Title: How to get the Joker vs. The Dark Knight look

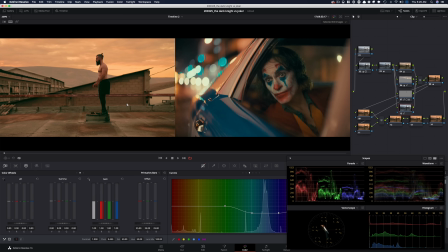And hold on. So now I want to do before and after, and that's looking better than what we had before. I want to go back into my hue versus hue and do a few things.
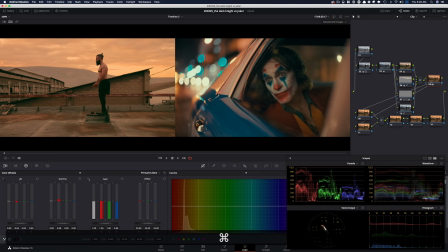Now what I want to do in my look adjustment is okay, this is where we were and we thought that this was a good match, and now this is where we are and it's pretty extreme, but it's the Joker extreme, right? This is what you got to keep in mind. It's the Joker extreme.
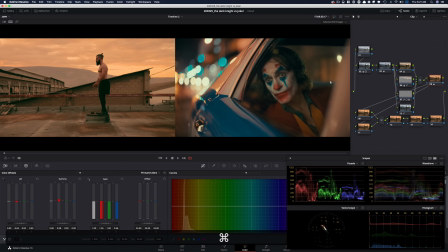I mean, it's pretty crazy, but this is what this is. It's really crazy. So let's finish everything off, and then in our global adjustment, we're going to be doing some big things.
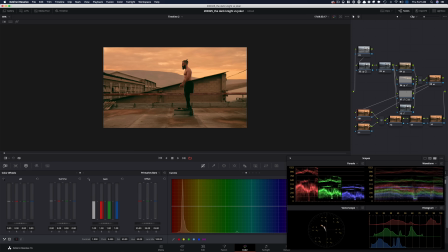But in these two nodes, we're going to do the same thing we did in the last one.
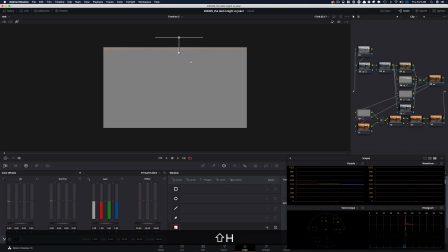So I'm going to create one for the sky, and that's just going to be to like create some more drama, really.
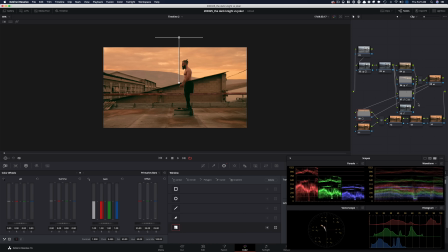And we're going to send the mask through and we're going to reverse it.
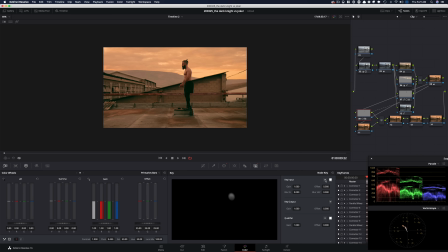So I'm going to go in here and say, hey, avoid the mask and then affect everything else.
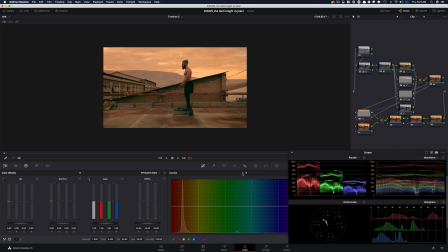And let's go in here and just pull it down.
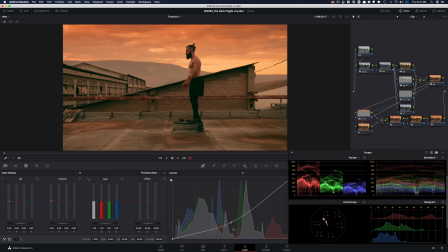And obviously this is too crazy. Let's see. And then let's pull the color out of it. So I'm going to go in my color boost and I'm going to just take the color off.
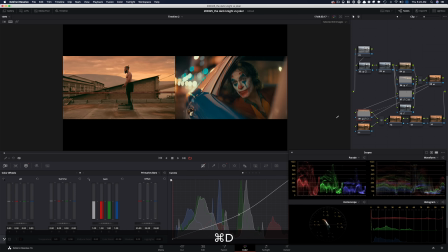So it's still leaving some juice in, but just evening everything out like that. Okay, so this is looking good. I mean, it's just adding so much more detail. Then I want to create one for the ground.
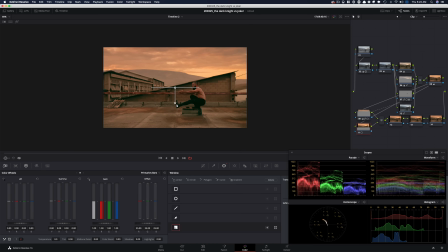So I'm going to do the same thing and reverse it. I'm going to put it somewhere around here. I'm going to pull it down.
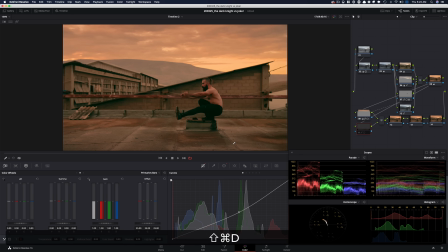And again, we're not doing it too much this time.
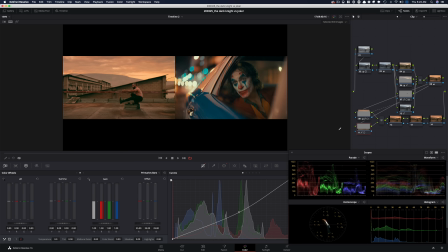We just want to put more focus on him, but it's not like the last grade where it was just pushed out of control.
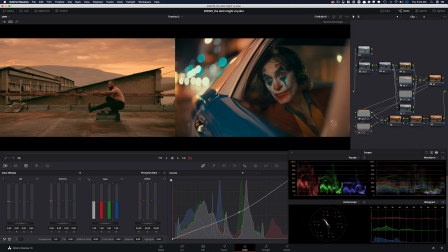So this is, I mean, this is looking really good.
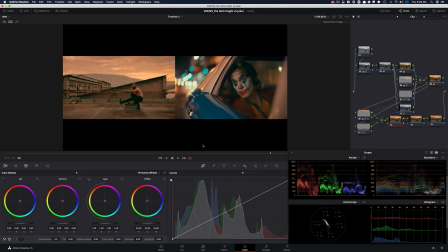And then in the global adjustment, what I really want to do, to be honest, is just grab his skin and
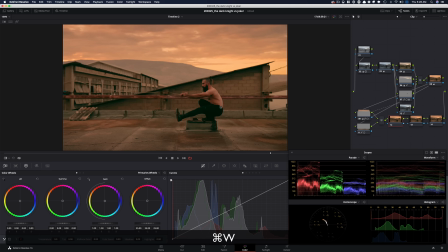take it towards like warm tones, then the salmon, tones that are going on. And this could be his skin. This is probably how his skin is. He's probably not as tan as Joaquin Phoenix, but that's okay. We're gonna try to stay true and get it in that world.
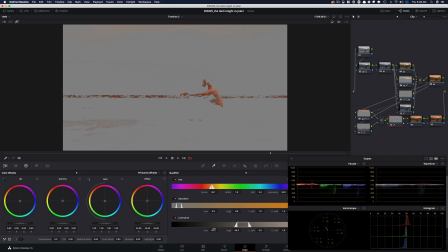So I'm gonna grab it from up top here and then try to restrict it by using this right here. Open it up a little bit.
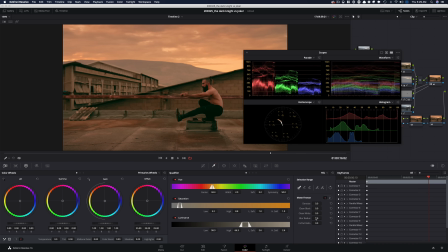and then blur it out.
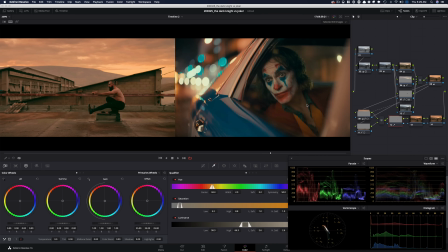Let's bring these two close to each other, and I'm focusing, just look at right here. That's what I'm focusing on. So I'm going to take my gain and I'm going to start taking it in that direction.
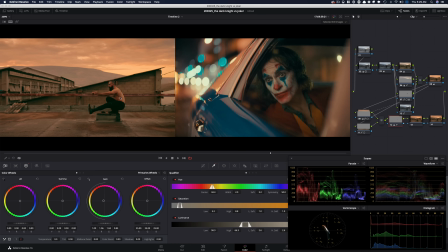Before and after. And then I'm going to take my highlights and I'm going to pull it down to even out the skin. And just look at it, right?
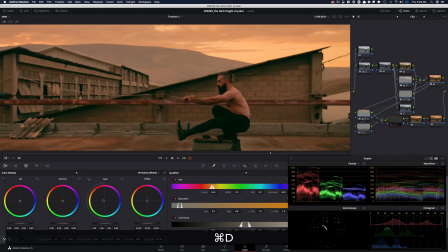So if I go right here and do before and after, like it's just a touch, but it does even it out quite a bit, okay?
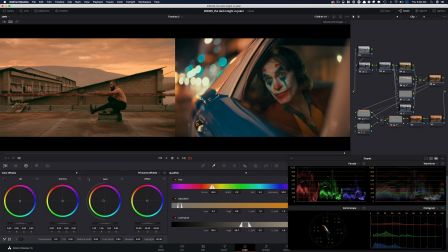You see this right here, that right there, that yellow is, this right here is what I was trying to create right there. And then these colors that we see is in the sky right there. And this whole midtones that are pushed towards red is our image.
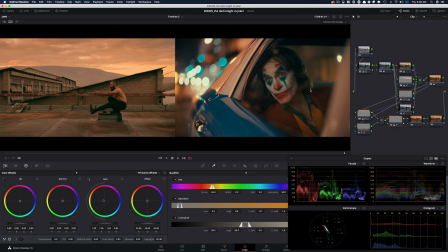And then I'm balancing it out with this teal that we see in the shadows here, and then the teals that we see in the shadows there. But then the black points are still black like we see right there. So this is our final look. What we're going to do is just add sharpening as we usually do.